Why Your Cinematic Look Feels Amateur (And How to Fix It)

Like what's happening?
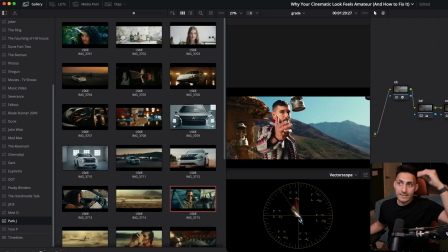(12:37)
Again, let's look at different examples from the same colorist and skin tones and how he's playing and what he's doing, depending on each project.
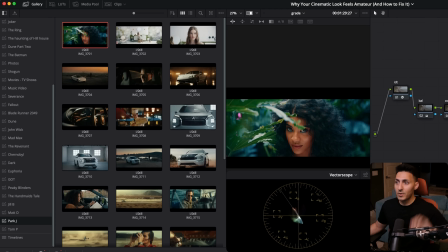(12:45)
Same colorist, same company, different projects. Look at how saturated this skin tones is, right? Like it's crazy. I mean, look at this, the vector scope. Okay, let's go here. There's barely nothing there.
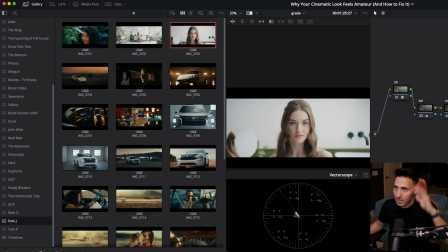(12:56)
All right, that doesn't mean the different pigmentation, one is darker, one is brighter. No, it's the entire image is completely different.
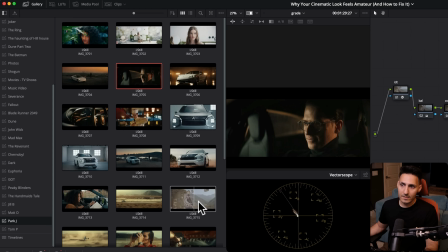(13:02)
What's happening here? Totally different. How subdued it is. Look at this.
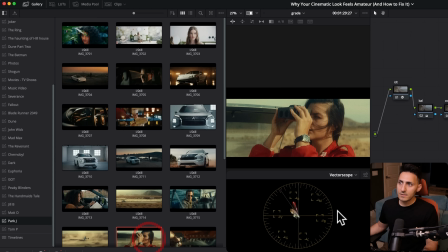(13:07)
Why it's so like green and yellow. That's the look that they're going for. What's happening over here, right?
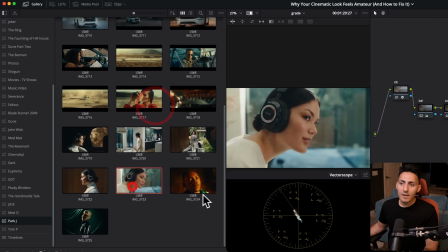(13:13)
It's like every single, like look at it. This is the freaking die for. That's like one of my favorite work from him. Oh, it looks so good. But what's happening here?
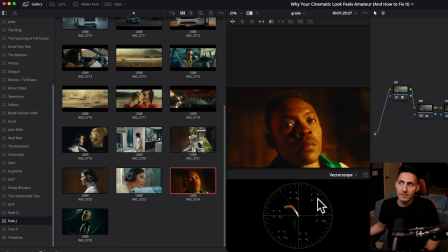(13:22)
What is this? What is this skin tone? Like this makes absolutely no sense because don't take it so seriously.
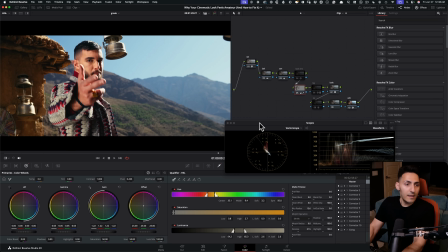(13:29)
Every project is going to require something different. Now, one thing that I am seeing is that he is looking a little red, and we can confirm that by going into QC,
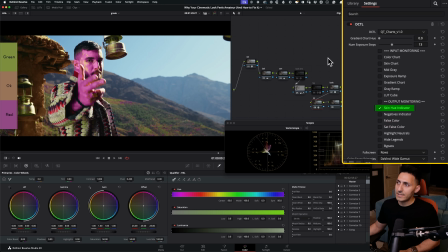(13:37)
and then we're gonna just like do skin hue indicator and voila, boom, nailed it. It's like way too magenta, like right here. Like his skin actually has magenta, so a little bit we're gonna leave.
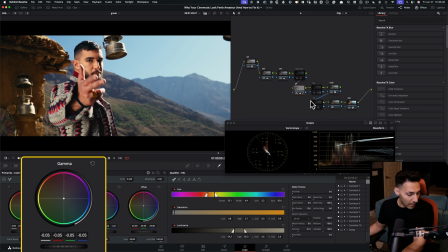(13:49)
We're not gonna put all of it out. So we're gonna go back. Now, the last thing that I want to do is I want to pull the saturation down just a bit in the skin tone. So I'm just going to do 45 here and I'm going to hit enter. And that is it.
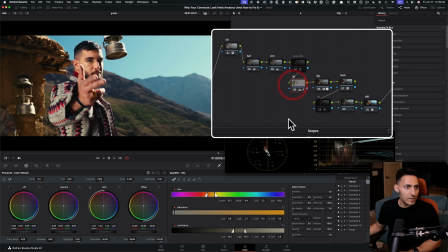(14:02)
So like if we turn this on and we look at this now, this is where we are, right? This makes purchasing a panel a no-brainer. This result would have been impossible to achieve if I'm doing 1 and then 2, 1 and then 2.
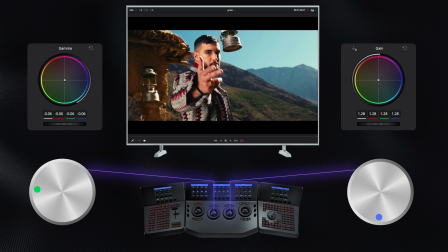(14:16)
But here we ended up creating such a realistic, crazy punch just by doing 2 things at the same time.
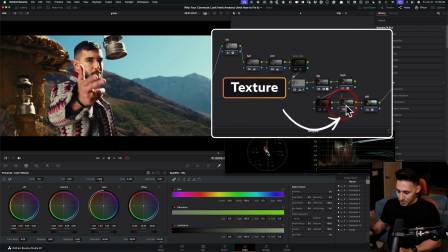(14:23)
Now, the final step, texture. Let's just call it character.
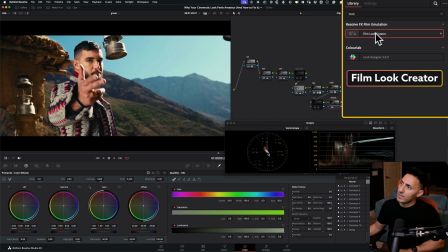(14:28)
I'm gonna go ahead and type in look, and we're gonna be using Resolve's film look creator.
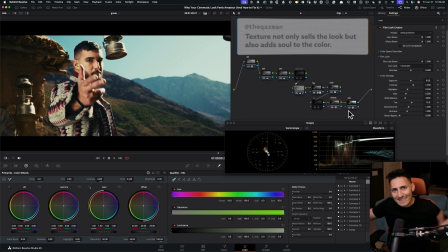(14:33)
It is so important to add texture. If you really wanna bring the entire thing together and sell it, this is the last step.
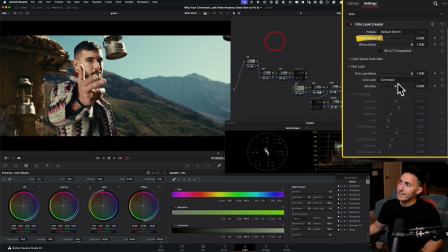(14:40)
Obviously, when you drop it on, it looks all crazy. So go in your color blend, kill it, go in your look or film look blend, kill it.
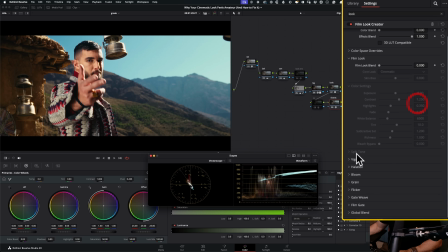(14:47)
And now all it's doing is just working with these, giving you vignette, giving you halation, giving you all of that.
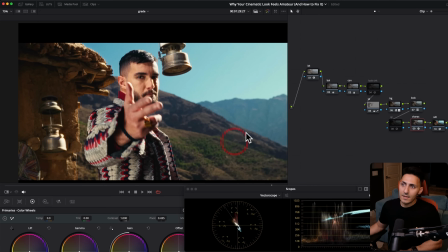(14:54)
I'm gonna go under grain though, and I'm gonna change it to 35. And that's it. So it's doing a beautiful job, because if I do before and after, I mean, look at what it's doing.
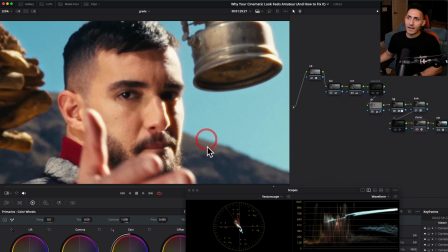(15:02)
It's not bad. Like, it's really good. And the grain is like really heavy and thick. And guys, like, look what we just created, okay?
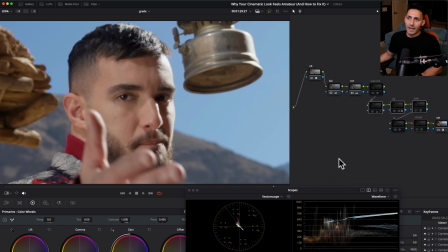(15:09)
So if I were to take this node and these 3 nodes and like go before and after, I mean, come on.
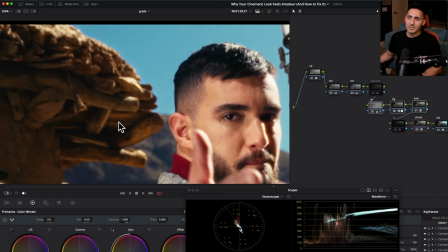(15:18)
Like, tell me this doesn't feel like this was literally captured on a film negative.
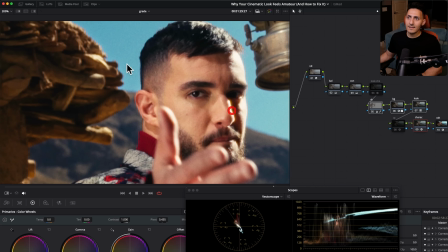(15:22)
I mean, look at this. This to that to like how thick the reds are.
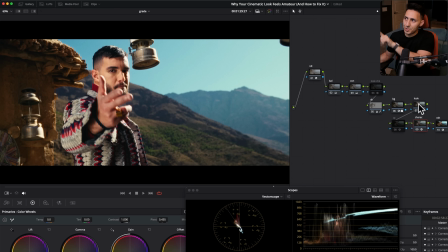(15:30)
Everything is working. Every single step that I showed you here, like, let's just see what this LUT is doing.
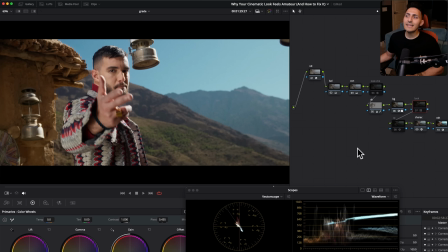(15:35)
I mean, come on. This LUT is to die for. It's insane.
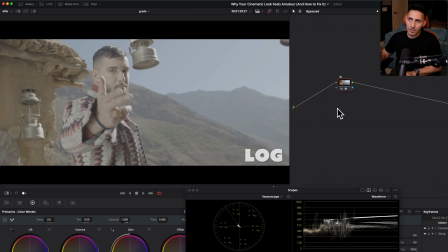(15:39)
So now if we go to our Rec 709, our log to Rec 709, and then this is what we ended up. And this is how you create, and it's gonna latch on. Of course it's gonna latch on.
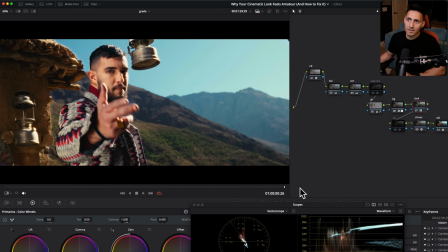(15:50)
And this is how you create a believable cinematic look that will make people wonder if this was actually shot on film. So there you have it. Super easy, super simple. Hopefully this will help you avoid these mistakes when you're creating a cinematic look. Also, if you're interested in the tool that you saw here, you want to get the toolkit, you can get $100 off with this coupon right here.
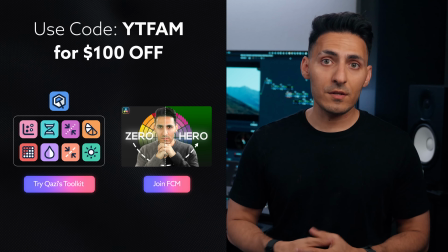(16:12)
It's also in the description. You can also save $100 on my masterclass. So links to all of that is going to be in the description.
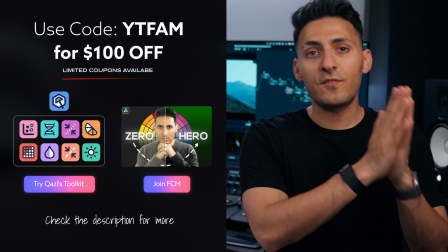(16:18)
Check it out. We have limited coupons available. It's on first come, first serve basis. That said, I will see you guys in the next one. Peace, fam.